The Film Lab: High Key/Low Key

With high keys and high key lighting, they traded off the drama that you lose when you light that way for the ease of shooting a bunch of stuff really quickly. And these days, this kind of flat lighting has gone really out of vogue, and it kind of screams 80s Cosby Show.
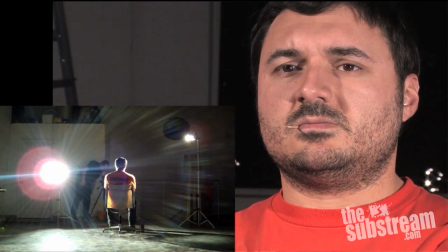(4:32)
But it has its uses, especially if you have to shoot a bunch of stuff really quickly. In low key lighting, the key light is literally low,
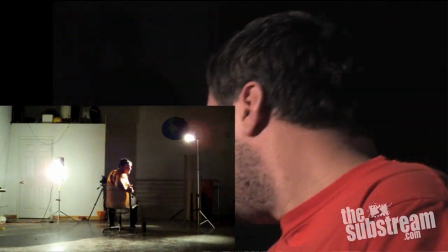(4:39)
which shoots across the face of your subject, creating a bunch of shadows and a bunch of modeling.
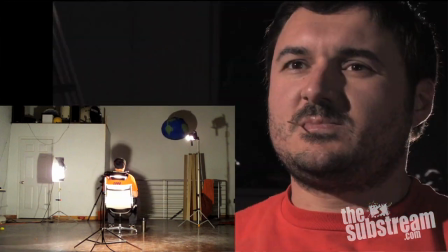(4:45)
And what modeling does is helps the viewer understand the shape of something in 3D, because there's contrast and those shadows.
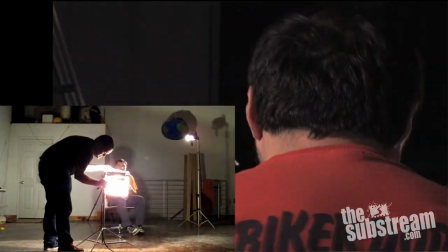(4:53)
And in turn, that creates drama and anxiety and tension and all that vividness
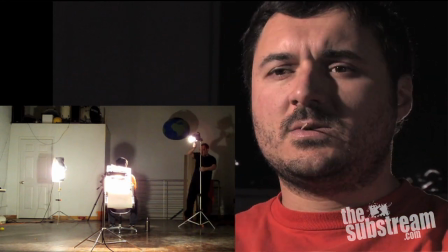(4:59)
and good stuff that really gives an image a punch and an effect. But it's an acquired taste.
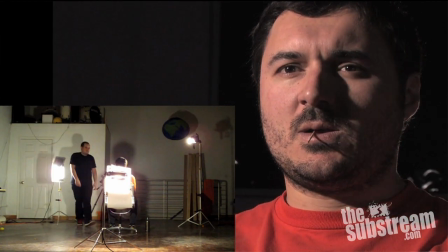(5:04)
It doesn't work for every shot and every kind of emotional sense in a scene.
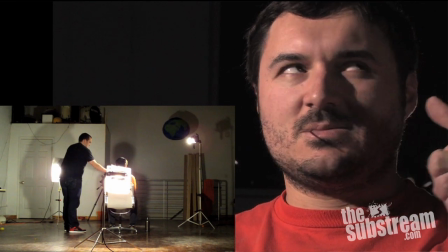(5:09)
And it's finicky. You have to spend a bunch of time adjusting the light and getting it just perfect and saying to your actor, make sure you go like this, but not like this because the shadow will mess it. And they don't like that too much, so it's kind of a pain to use. But both have their uses, and you'll find yourself working most of the time somewhere between those two extremes. Unless you're making that German child molester Chess Against Nothingness movie, in which case, where did you get the money to make that? Because nobody's going to watch it.